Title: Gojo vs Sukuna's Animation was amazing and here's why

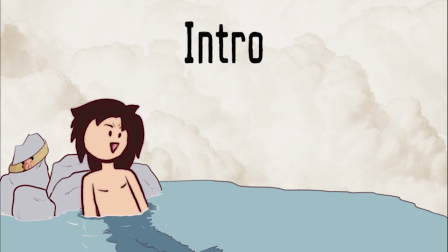[0:00]
Back in 2020 but especially early 2021, I kept hearing Jujutsu Kaisen this and Jujutsu Kaisen that.
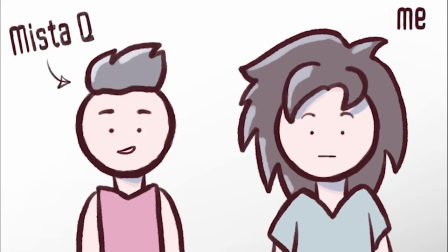[0:08]
Even one of my close friends just wouldn't stop pestering me about it.
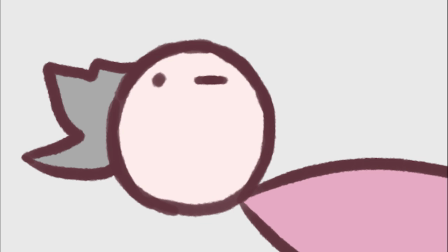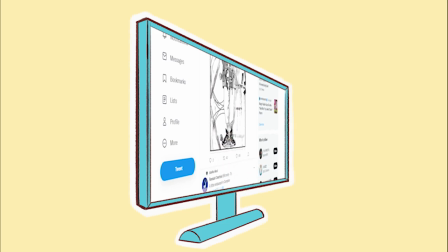[0:20]
Then I was browsing through Twitter and saw this scene.
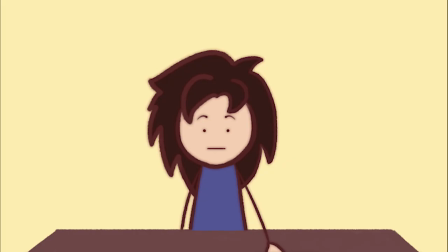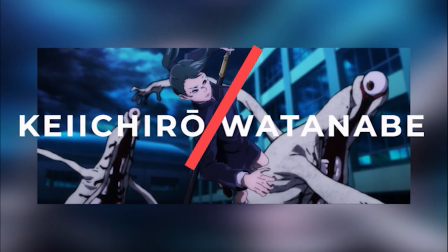[0:29]
So Keiichiro Watanabe isn't a man that needs an introduction, but you know,
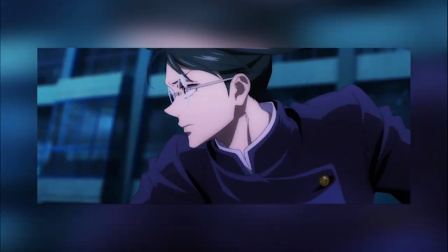[0:34]
since the names of the staff that actually make anime are largely unknown by your average fan, He… he kinda does.
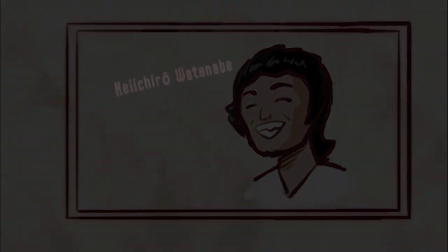[0:42]
Watanabe entered the industry back in 2012, debuting as a key animator on Naruto Shippuden.
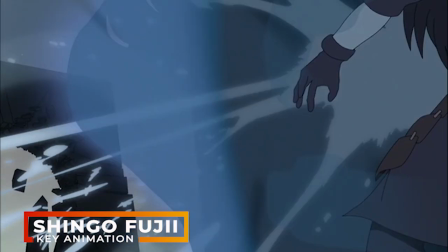[0:47]
It's nothing flashy, but still noteworthy that someone so fresh had made his way over to one of the biggest animes at the time.
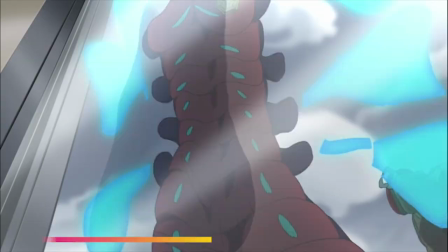[0:55]
Then a couple of years later he landed on the insane Sakuga Fest that was space dandy,
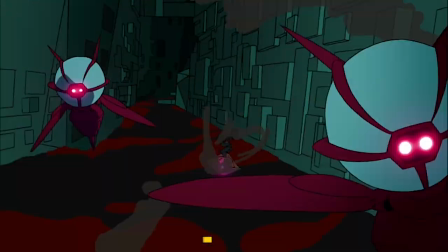[1:00]
and did a lot of work, and it was kinda flashy.
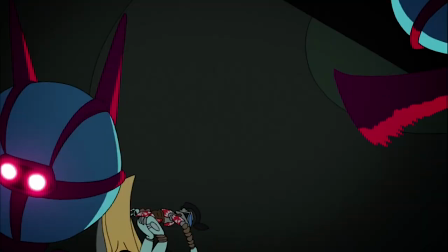[1:05]
Already his work was showing a stylistic quirk that would be a defining feature in time,
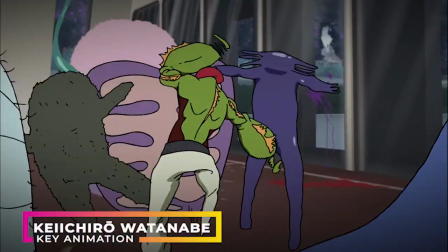[1:10]
and that was his quick bursts of speed to actions, with often dense layouts and some equally complex background animation mixed in.
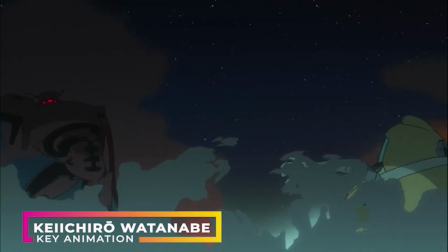[1:18]
Keep in mind he had been a key animator for just a bit over a year and was producing stuff like this.
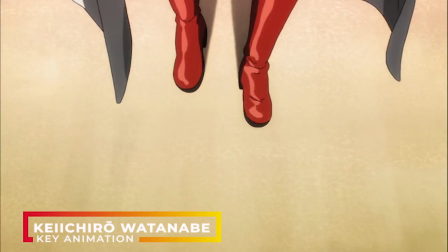[1:24]
Anyway, like many of Space Dandy's staff, he would find his way onto One Punch Man and then other great shows like Mob Psycho,
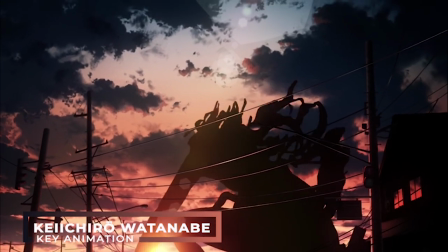[1:31]
and even on shows packed with the best of the best every time he would stand out. And not like in a bad way at all, but simply how unique his approach was.
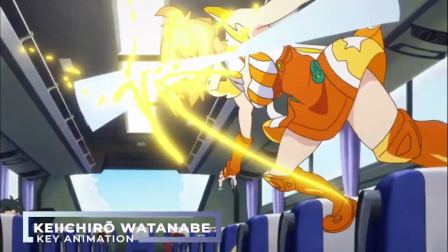[1:40]
Like even when a character is literally using a plastic straw as a combat weapon, he manages to make it look as cool as you possibly can.
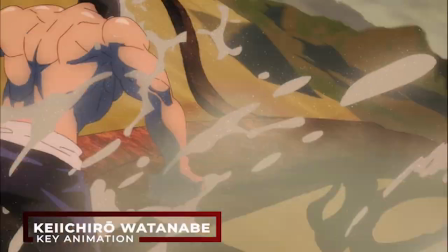[1:47]
And of course, when it came to Jujutsu Kaisen, he stood out. And let's talk about it today, specifically episode 1.
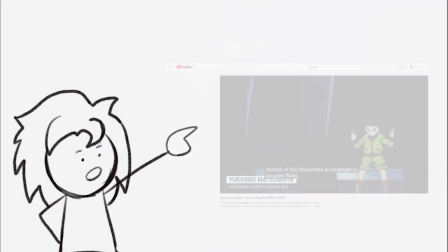[1:56]
Now, firstly, the storyboard and animation work perfectly together. Somewhat as I discussed in the Hunter x Hunter video we looked at the importance of storyboards.
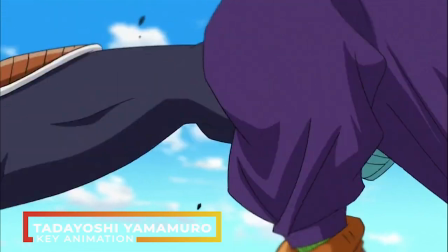[2:04]
The thing is, it doesn't matter how great animation is, if it's paired with a bad or mediocre board, it can work against the animation.
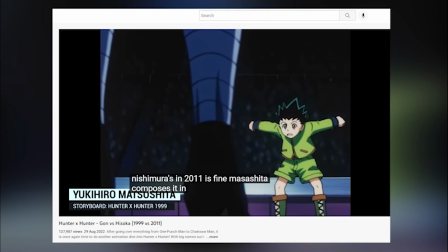[2:12]
Thankfully, that fight didn't suffer from that at all.
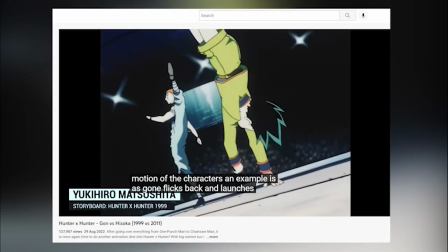[2:15]
But anyway, back to the point I wanted to make, the storyboard was often composed in a way that followed the direction a character was going towards, and gave a great sense of flow to the battle,
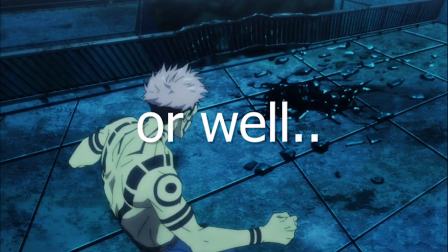[2:24]
and it's kind of similar here. Notice the direction of Itadori's, or well, Sukuna's arm swing, but more so the direction Gojo disappears in.
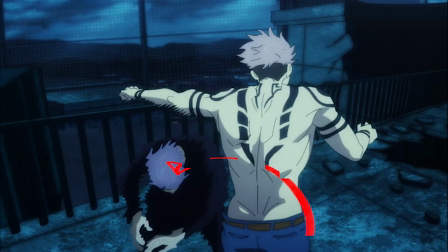[2:33]
It's the same way he enters in the next cut, although this time with the camera rotating giving a strong sense of energy, however also momentum.
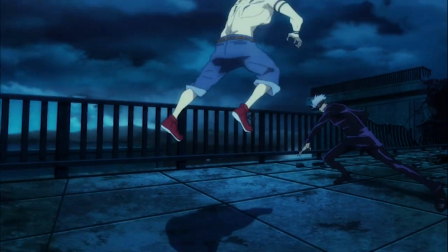[2:42]
But Gojo's actions then suddenly flip and go in the opposite direction. This provides a strong sense of opposing force in composition.
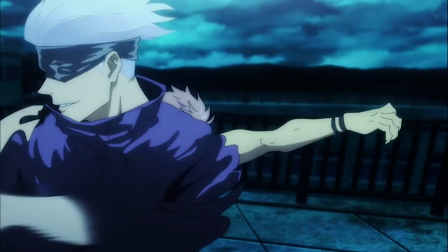[2:49]
This intentionally breaks the flow, but it's partially what gives power to the hit. At the same time Watanabe's fast fluid actions keep the momentum going.
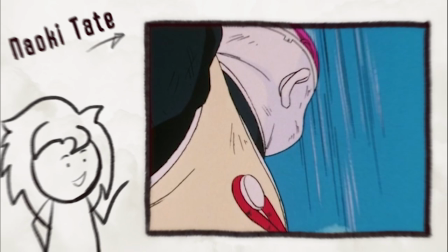[2:58]
What's interesting is that the strength of the strike isn't communicated through long limited holds or animated
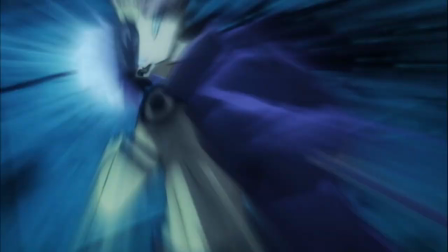[3:04]
facial expressions but more so through the composition of the storyboard and well Watanabe's animation.
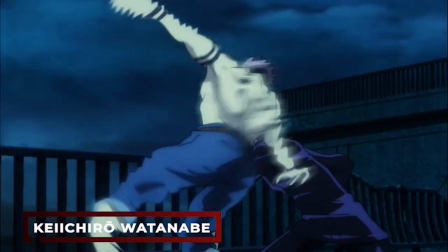[3:10]
Anyways in Watanabe fashion there's a cool spin added and I mean besides looking cool the slow motion works in giving a bit of breathing room for the audience.
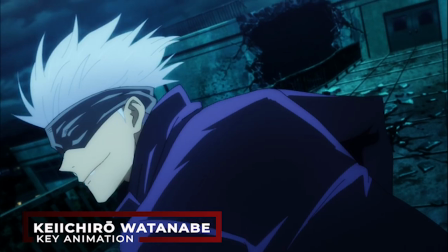[3:18]
If it was just hit after hit, the scene would be a little harder to take in. Then after all that, there's the big final punch.
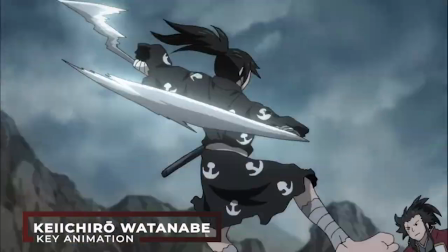[3:25]
Besides being great at animating people, if you hadn't noticed already, his style of effects is just as noteworthy.
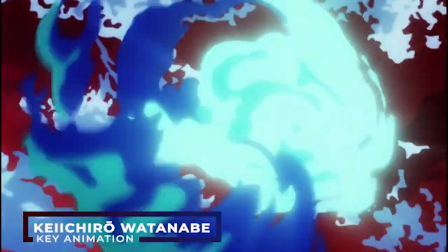[3:32]
His usual method is to draw stacks of flat abstract shapes for debris and smoke.
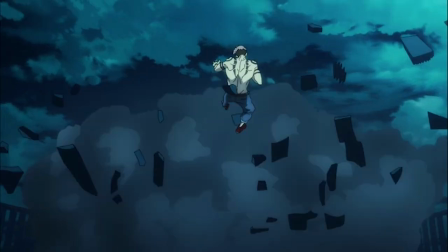[3:37]
In this case, he places the drawings out quite a wide distance from each other. This is a really smart but simple way again to show the force behind Gojo's hit.
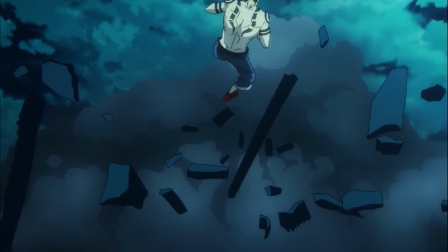[3:46]
I mean, think about it, pieces of tile like this have a bit of weight to it.
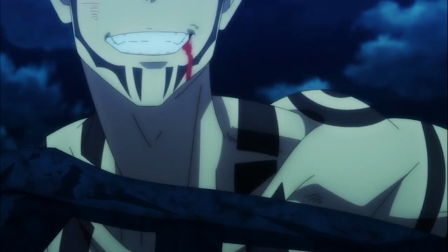[3:50]
So, seeing them fly back in such an erratic motion shows this hit had a lot of power behind it.
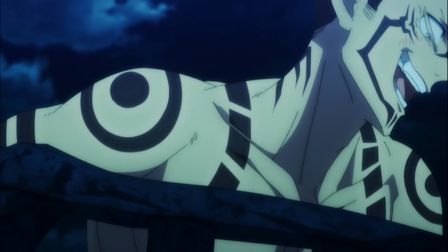[3:56]
Again after he flies back a brief pause for about 4 seconds, builds the moment up before the next attack and this time it's Tsukuna's turn.
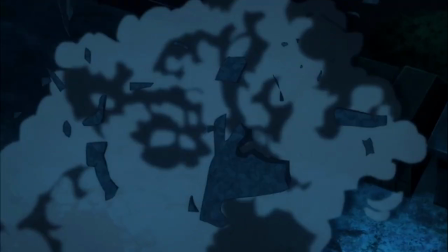[4:04]
And we get another quirk of Watanabe's animation, smears and deformation.
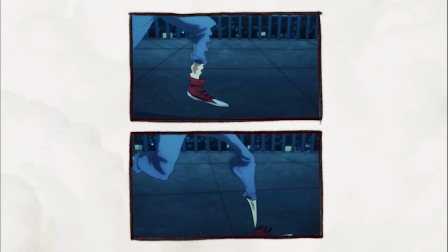[4:10]
Now these are definitely the type of shots that… The highly intelligent people who make the hilarious
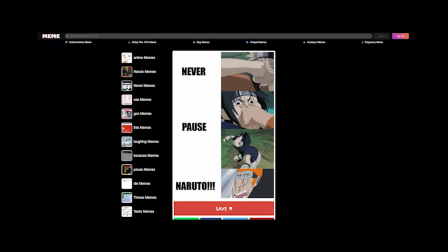[4:16]
never pause anime posts on reddit and meme.com would just grab up in an instant.
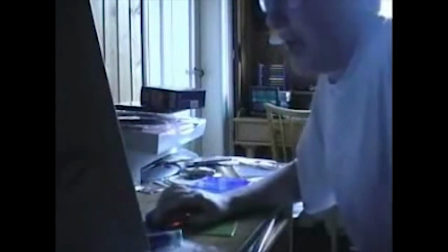[4:21]
That is, if we lived in a timeline they actually understood how to take screenshots and didn't reuse the same screen cap someone took over a decade ago.
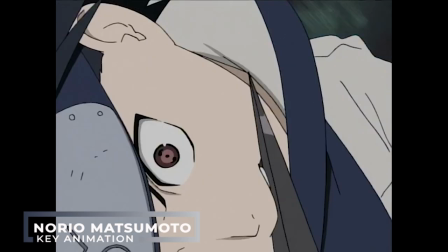[4:30]
But that aside, why do animators turn characters into blobs? Well, the direct reason may change from case to case, but broadly speaking,
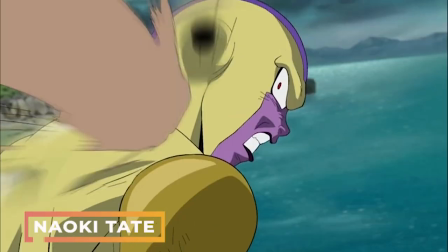[4:38]
it can be used to give a looser feel to the animation or perhaps more strength and when in motion it looks great.
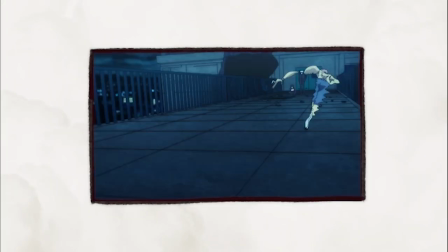[4:44]
In this case Watanabe is trying to achieve a bit of both. I should also add these types of drawings also seek to mimic film.
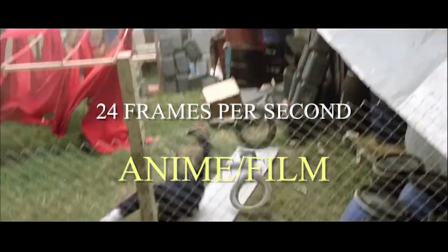[4:51]
Due to the standard frame rate which is also the same as anime 24 frames per second and especially the shutter speed there's often blurring between frames.
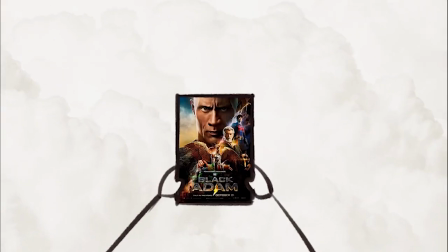[5:00]
I mean try it right now pull up a film clip and go frame by frame.
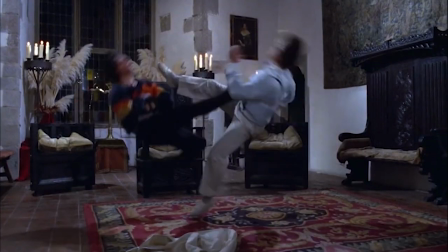[5:04]
You can also notice the person can sort of multiply and thus the name multiples,
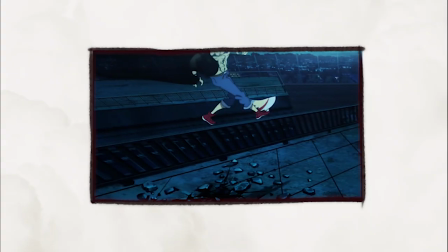[5:09]
which is another classic animation technique Watanabe uses here.
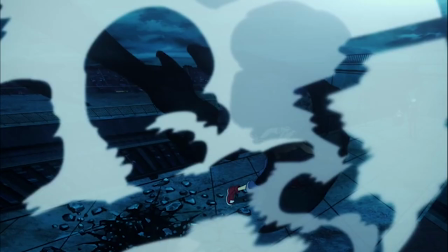[5:13]
With that aside, the actual punch is kind of interesting, outside of the clever use of extreme perspective, the camera but also the smoke obscures Gojo.
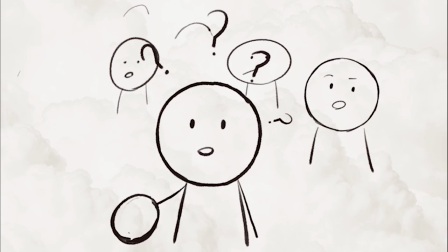[5:22]
This is a deliberate way to get the audience thinking, uh, what happened to him? It's a subtle hook to keep your attention.
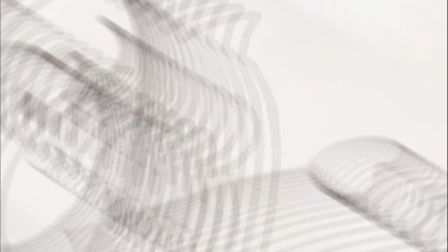[5:29]
Also, little aside, I have to give another shout out to the storyboard. Now, of course, using a first-person perspective isn't uncommon in anime.
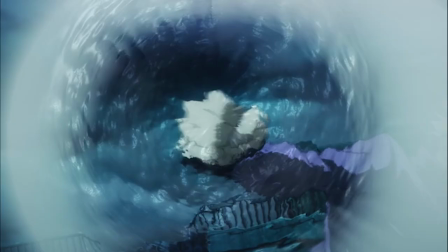[5:37]
In this scene it does the latter but also takes the point of view from the very objects in said environment.
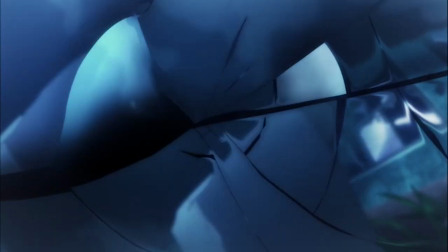[5:43]
In this example the glass as the debris falls back down and shatters it.
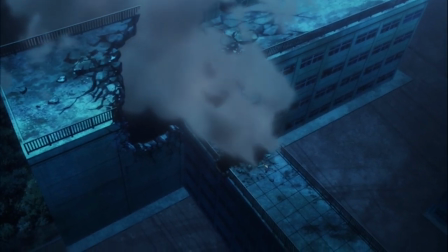[5:47]
It's a detail that makes you feel sort of part of this environment and everything happening to it.
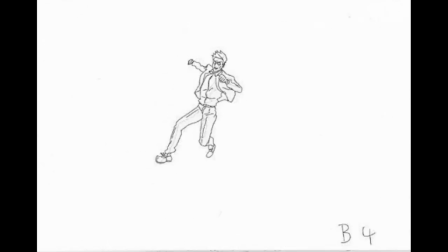[5:52]
Now I would also add that Watanabe's unique workflow helps achieve a similar effect and that's through his use of background animation.
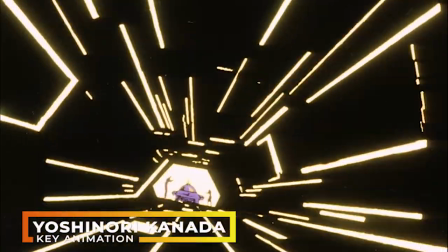[6:00]
It's very much a feature that makes the world around feel alive, but also comes with the downside of being very difficult to pull off for the animator,
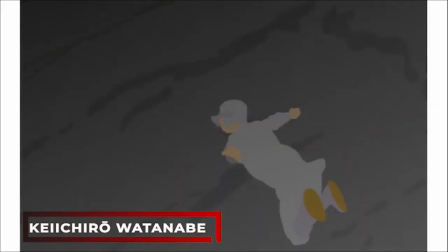[6:08]
however in Watanabe's case, he quite often uses 3D backgrounds to make it all work.
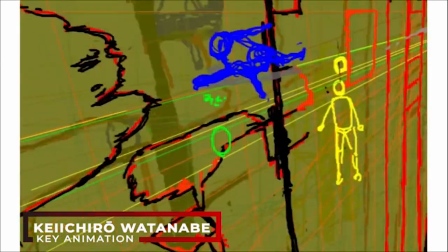[6:14]
And for clarification Watanabe is the exception to the norm,
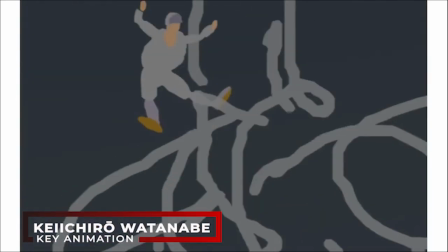[6:18]
I've noticed many people whether in my comment sections at times or others, talk as if newer animation is magically made with the click of a button,
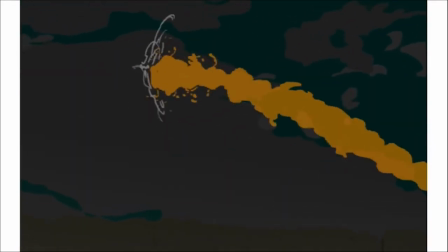[6:26]
or on the opposite end, as if animators in the 90s carved out pictures on stone like cavemen.
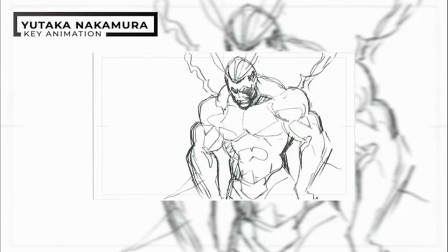[6:32]
But in reality, just much like in the 90s or in the current decade, animators still mostly use good old pencil and paper.
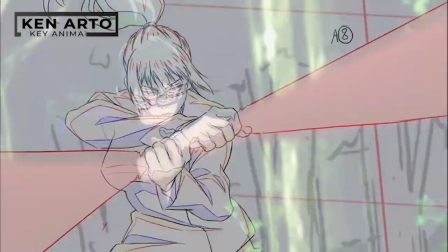[6:39]
Now the use of drawing tablets has definitely increased over the past couple of years,
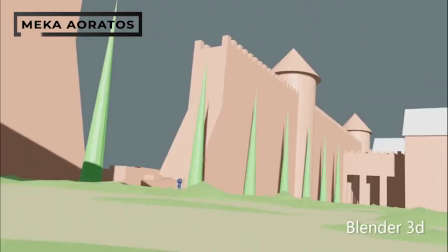[6:43]
as well as the use of programs such as Blender, but generally pencil and paper is still the go-to.
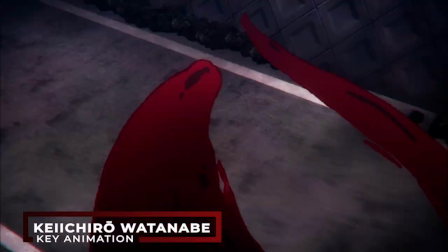[6:49]
Anyways, one big positive that sets it apart from the traditional method is you can keep the detail of the background.
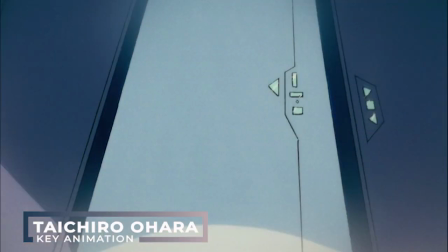[6:55]
Usually in anime, when there is background animation, it's often simplified, because having detailed paintings for every frame or two would be a massive task.
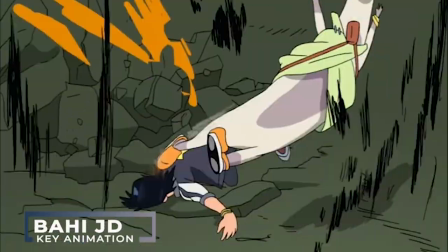[7:04]
But also because most animators aren't painters, nor would they even have the time to add such detail,
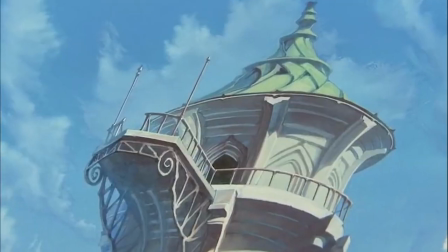[7:09]
which is why that's handled by an entirely different department, and in most cases, different studios to the main one producing the show.
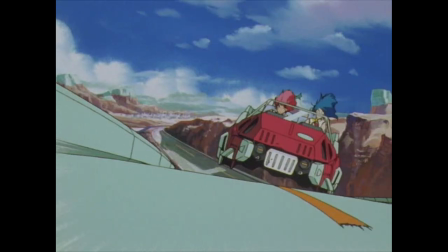[7:17]
And so often when the background is animated, you might have noticed it stands out.
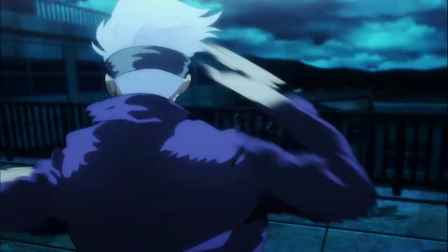[7:21]
However, Watanabe's use of a 3D environment allows for more of a seamless transition.
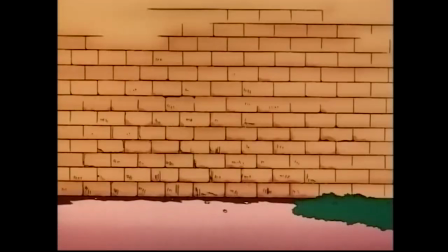[7:26]
There's no stark contrast in style between the background and the previous cuts.
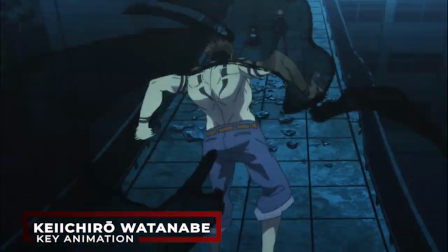[7:31]
So yeah, overall this scene is just another reason why Watanabe is one of the top action animators currently working in the industry.